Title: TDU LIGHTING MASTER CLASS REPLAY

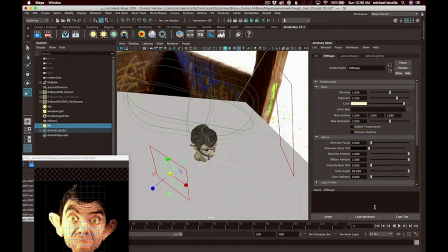Because again, as much as I want to add cooler light to this,
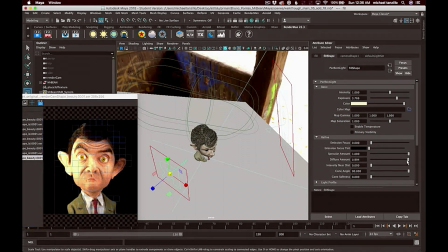there really isn't much of a place to do it just because it's all warmth and it's like all warmth surrounding him. So again, I went ahead and turned down the diffuse amount. So we're just getting some specular contributions.
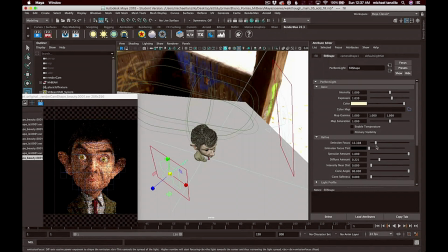I went ahead and left the diffuse in there a little bit just so you can get a tiny bit of variation, but really we want the variation to come in with the specularity in that area as well. So it's a combination of, again, affecting the diffuse amount, the exposure, and the specular amount in order to just get just that slight little bit of shaping in his face there.
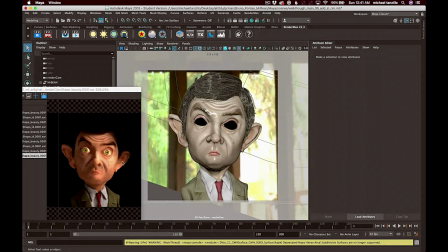Next up, I want to create some separation in the comp between this character and the background to kind of get him to pop forward a little bit. And but we don't want it to be like too obvious. We want it to be very natural. So what we're going to do is we're going to add some rim lights. And because the light source, as you can see here, just in the GUI is, again,
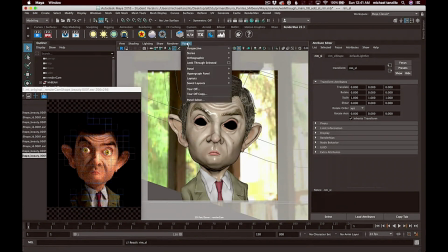we've got that door off to the screen right side, but we also have some light kind of coming in from behind him.
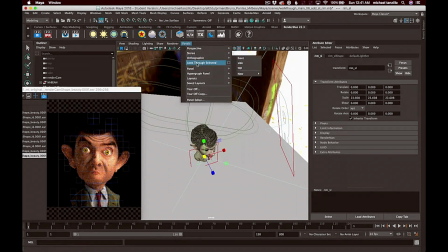So what we're going to want to do is we're going to create a couple more rectangular lights that are going to act as our two rim lights.
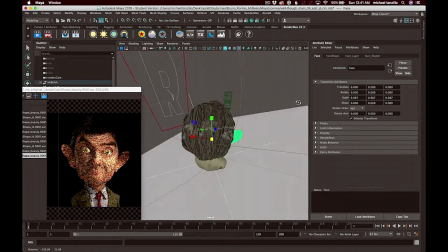We're going to do one off the screen left side, and we're going to do one off the screen right side. And again, the purpose of this light is to help separate him from the background.
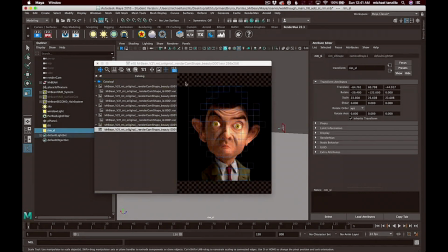And also it ties in a little bit in the background plays. You'll see once we enter the compositing phase, but it's a pretty straightforward one there.
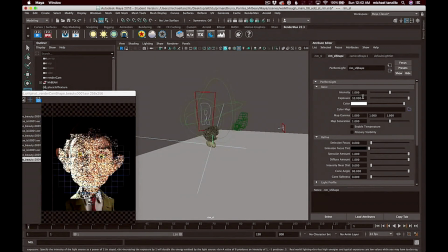So again, same setup, position it. When I'm positioning rim lights, I don't know why I do this, but I will just jack up the intensity so that I can really,
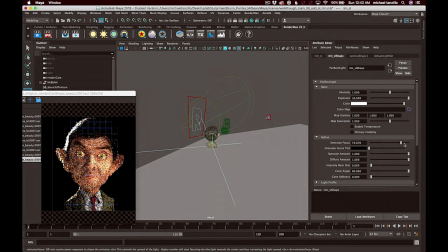really see it, because all I'm looking for is just the position of it. I know that as I go through all these lights, I'm going to have to dial it in a little bit more. And in this particular case too, with the rim light, I kind of wanted it to focus up on his head,
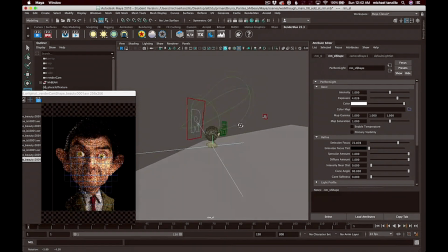maybe a little bit on his shoulder, but I didn't want it to go too crazy. So I used the emission focus control of the area light to actually make it more like a spotlight. So it brings in the edges and really focuses it in on that screen left side. So again, we want to give it a little warm color. We want to adjust the exposure. We want to just like really get it in,
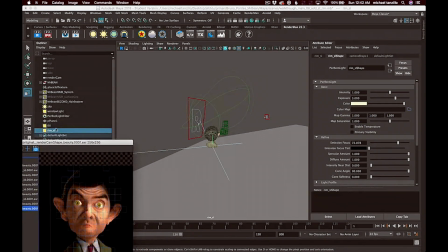because the one thing we don't want to do with that light is confuse it with the key light or any of the fill lights. We want it to be like a subtle variation in there. It doesn't, the thing with rim lights is that it's not always based on a source.
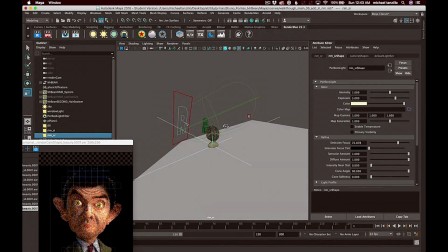So we want it to be we want it to feel like a secondary light source. We want it to feel like it's not the primary thing.
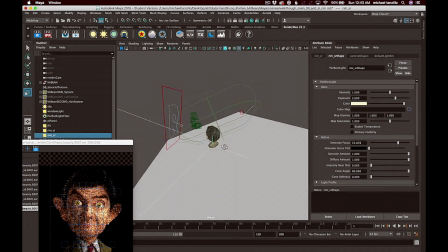So now in this setup, I've gone ahead and duplicated the light, made it my screen right side rim light, and we're just going to go ahead and position that in the way that's just picking up the light again, because we really want to create an overall rim.
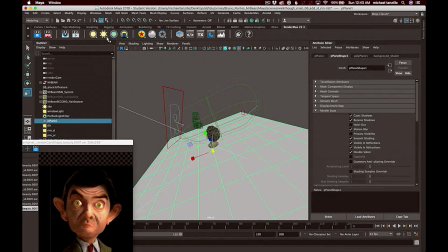If we want to increase the exposure on the right side versus the left side, just to give a little bit of variation between the rims, we could do that too. But that's pretty much how that's created. The last thing that we want to do in the render is,
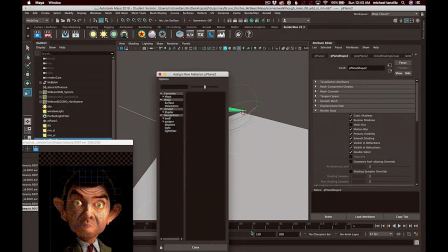if you can see the very front part of his head, the front part of his hair is looking a little dull, a little flat.
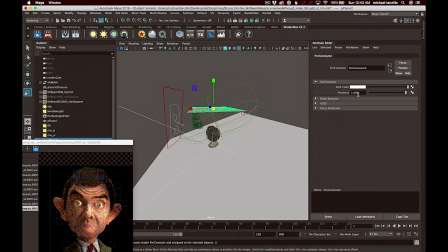So I'm going to go ahead and add another plane into this to create a little bit more specular highlight, specular pickup on the top of his head there. I added a PXR constant shader to it, and I actually jacked up those values up to 5.
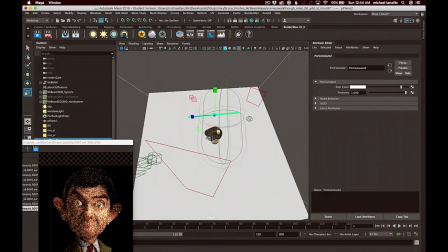You can also do it as a you can do like a a mesh light, where you can actually turn a piece of geometry into a light. But for reflections, I tend to just do it as a material value that's reflecting.
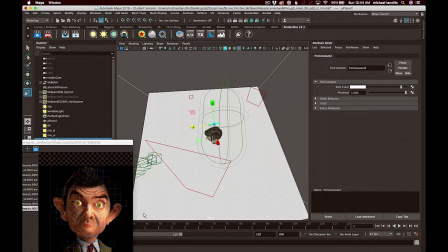If it was like a light source that was actually creating diffuse light, I would definitely do it as a mesh light.
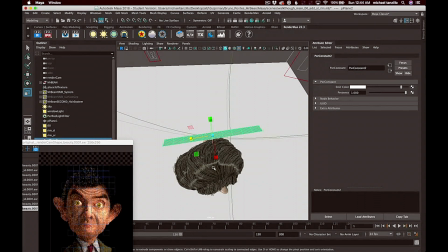So now we're just going to reshape this plane and kind of bend it, twist it, scale it, shape it, just so it's picking up just on the front of the hair. And as you can see, again, we are going to turn off the primary visibility and also the ability to cast shadows and all that stuff, so it doesn't actually appear in the render.